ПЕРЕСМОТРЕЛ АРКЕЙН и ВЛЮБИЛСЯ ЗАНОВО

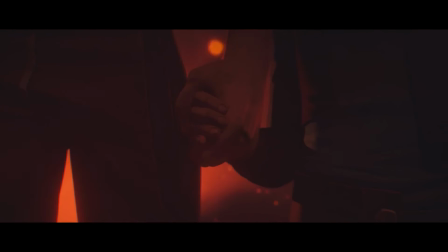(4:08)
Увидеть, как детская травма в виде потери родителей повлияла на Вай и Паудер.
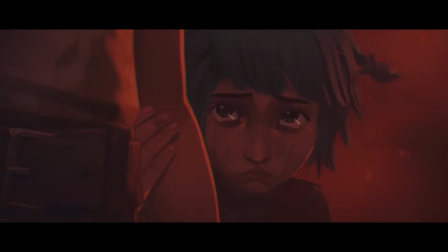(4:13)
Пронаблюдать разницу в дальнейшем формировании характеров. Паудер закрылась, она проживает все внутри себя, и так будет всегда.
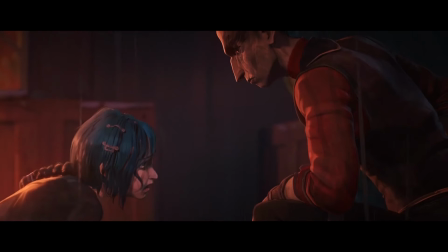(4:20)
Она зациклится на страхе остаться одной. Появится это ее нездоровая одержимость быть с кем-то связанной, кем-то защищаемой.
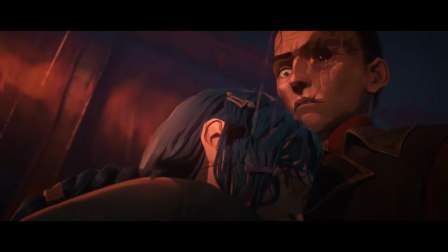(4:28)
Конечно, для маленького ребенка это совершенно логично, понятно. Но уже тут проявляются первые ростки нестабильности психики.
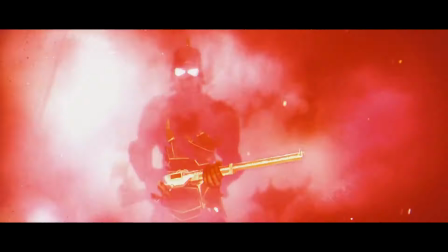(4:35)
Эти скретч-вставки, появляющиеся лишь в моменты потери контроля. Миротворцы, демонизированные в ее сознании.
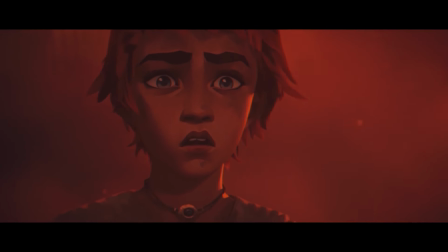(4:42)
Вай же воспринимает происшествие совершенно иначе. Это тоже травма, тоже отпечаток, но она отдает волю эмоциям.
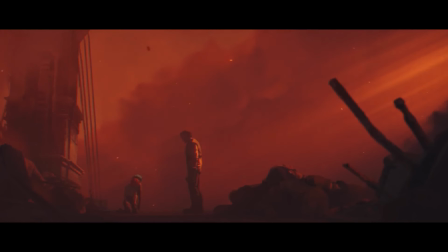(4:49)
Она впускает их в себя открыто, и это также станет частью характера. Эмоциональность, импульсивность, плюс установка защищать. Не допустить, чтобы нечто подобное вновь любовь случилась с ее близкими.
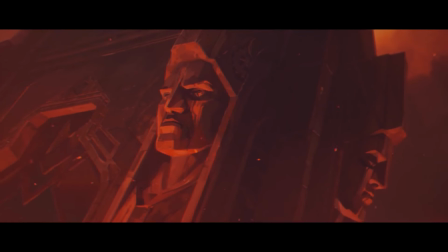(5:00)
Затаенная злоба на Пилтовер и мучительное чувство вины в дальнейшем.
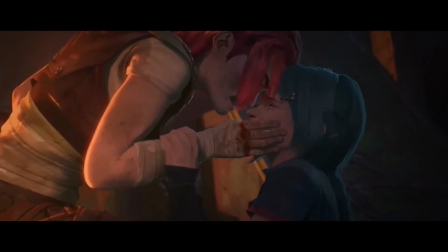(5:04)
Когда как раз таки из-за порыва эмоций последнего близкого человека, оставшегося в живых, она сама же и отвергнет.
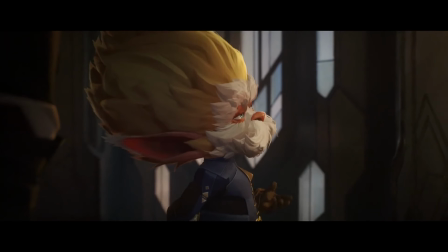(5:11)
И это одна лишь первая сцена, товарищи. А тут много такого, символизма и метафор разной степени очевидности.
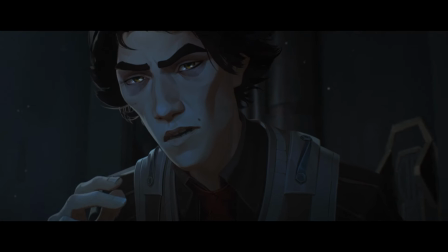(5:18)
Становящийся практически монохромным Виктор в момент поиска решения и ярко выделяющийся самоцвет, превращающийся в это решение.
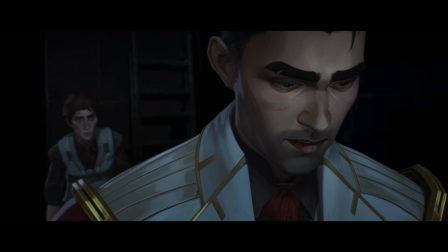(5:26)
Монтажные переходы, сразу отвечающие на возникающие в голове вопросы. Тот же Виктор в тени Джейса, метафорично раздавленный кружкой с лицом друга.
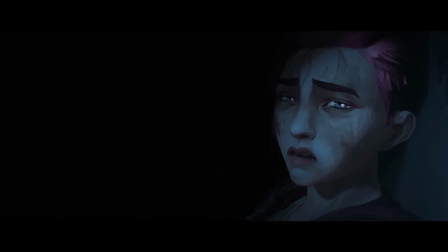(5:34)
Момент расставания сестер, где Вай сидит за углом на фоне серых стен, которые будут окружать ее в тюрьме годами,
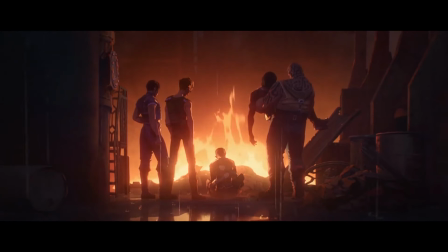(5:41)
и плачущая Паудер в огне, метафорично предсказывающая нам будущие смерти от взрывов Джинкс.
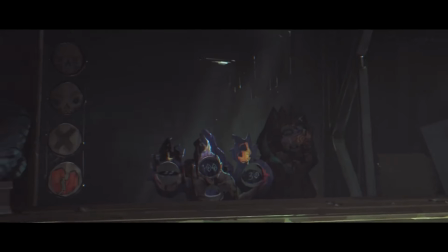(5:46)
Та же Джинкс, возвращающаяся на их базу из детства, где Вай боксировала с этим механическим роботом.
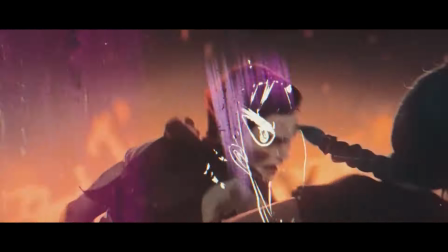(5:52)
Во-первых, скретчи в виде букв V и I, пририсовка демонического вида к лицу сестры в момент пощечины,
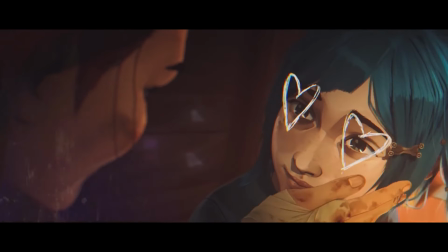(5:58)
сердечки в глазах Паудер, прочерки на глазах кролика.
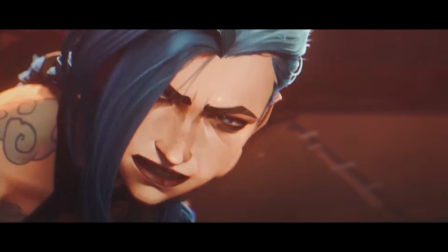(6:02)
И табло, где строчка с именем Паудер так и не дотянулась до первого места, занятого сестрой, даже годы спустя.
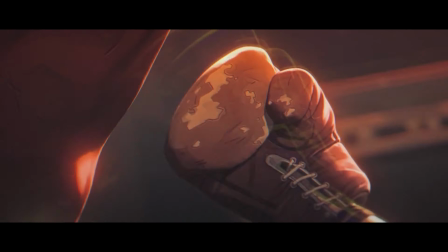(6:08)
Ноль слов, ноль прямых акцентов на чем-то, что прям в лоб, но сколько смысла.
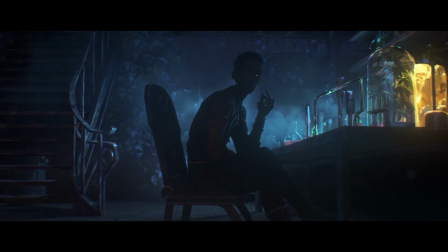(6:13)
Силко, показываемый своей страшной или человеческой стороной в зависимости от принимаемых в этой сцене решений или сказанных слов.
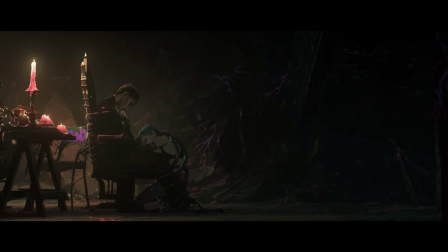(6:20)
Мертвый Силко, повернутый к нам нормальной частью лица, чтобы подчеркнуть, что человеческая его часть все же перед смертью возобладала.
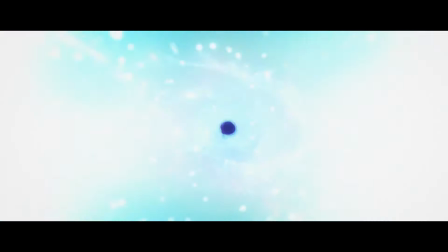(6:28)
Любовь к дочери. Аркейн очень грамотно использует свою рисованную природу для усиления эмоциональных моментов.
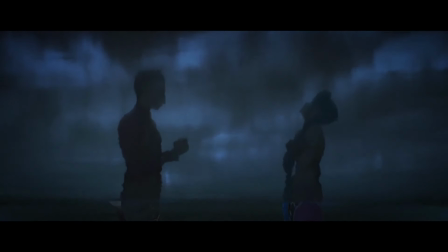(6:34)
Не стремится к киношному реализму, а наоборот, подчеркивает, где требуется гротеск через особенности анимационного формата.
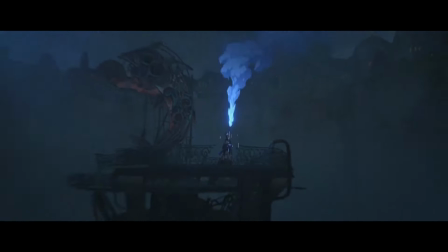(6:41)
Шикарный момент зажженной ракеты на крыше, круговой пролет камеры, мертвые друзья за спиной.
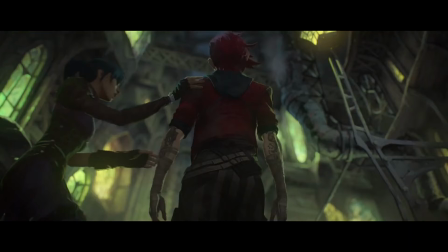(6:46)
Да и вообще, с монтажными рифмами тут все круто. Очень много продуманных переходов между сценами.
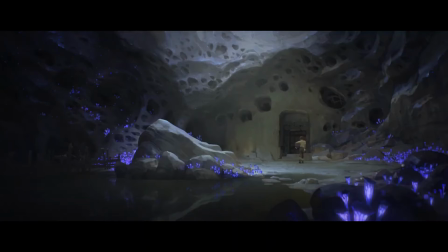(6:52)
Уместно и умело монтажный ритм выстроен. Структуру мне также хочется исключительно хвалить.
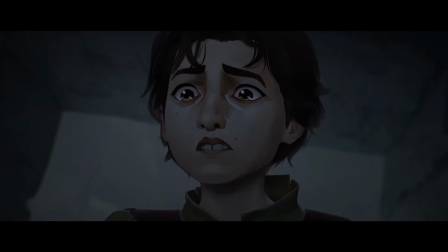(6:58)
Распоряжение хронометражем так вообще близкое к идеальному.
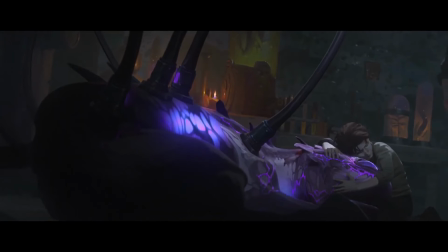(7:01)
Сериал и заскучать не дает ни разу, но и не стремится упороться в экшен и нон-стоп действия ради действия, жертвуя при этом историей.
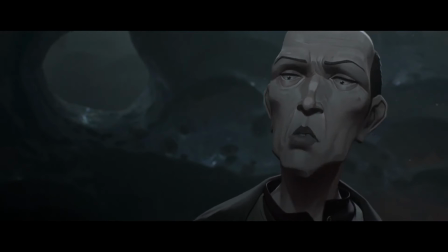(7:08)
Более того, не стесняется иногда прям намеренно, довольно сильно,
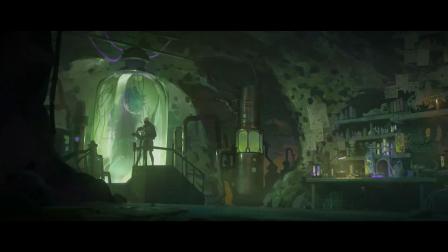(7:13)
но без перегибов замедляться, чтобы позволить зрителям вникнуть в происходящее, прочувствовать момент, сосредоточить наше внимание на особенностях мира или дать раскрыться персонажам, подарить каждому, кто на экране,
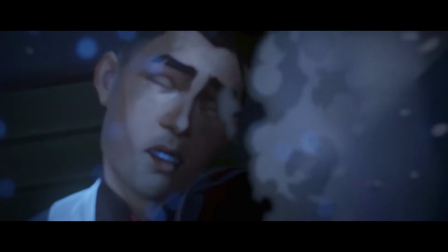(7:25)
значимое место в этой истории. И вот, пожалуй, персонажи – один из ключевых факторов успеха Аркейн – сердце истории.
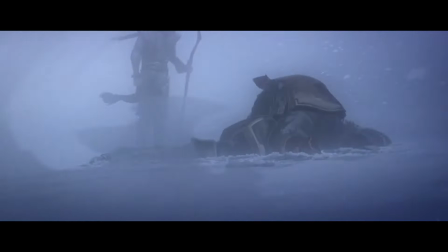(7:32)
Конечно, приемы, описанные выше, изящная работа с нарративом, интересный мир и восхитительный визуал – это все круто, это все очень важно.
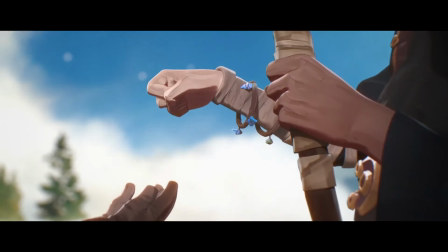(7:39)
Но ни за какой историей не было бы интересно следить без достойно представленных в ней персонажей.
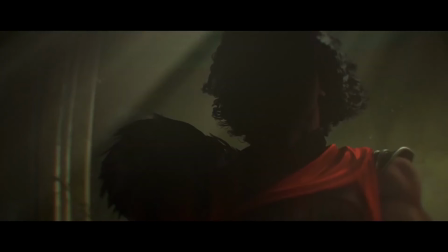(7:45)
И тут каждый, хоть маломальски участвующий в происходящем персонаж, представлен, как по мне, достойно.
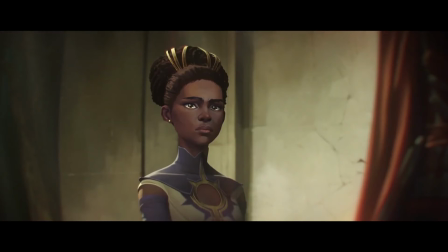(7:50)
Всем дали предысторию, да, разных подробностей и масштабов, но такую,
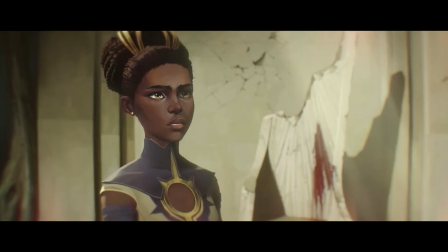(7:54)
которая позволяет персонажа понять, которая дает ему логичные мотивации и определенную личную драму.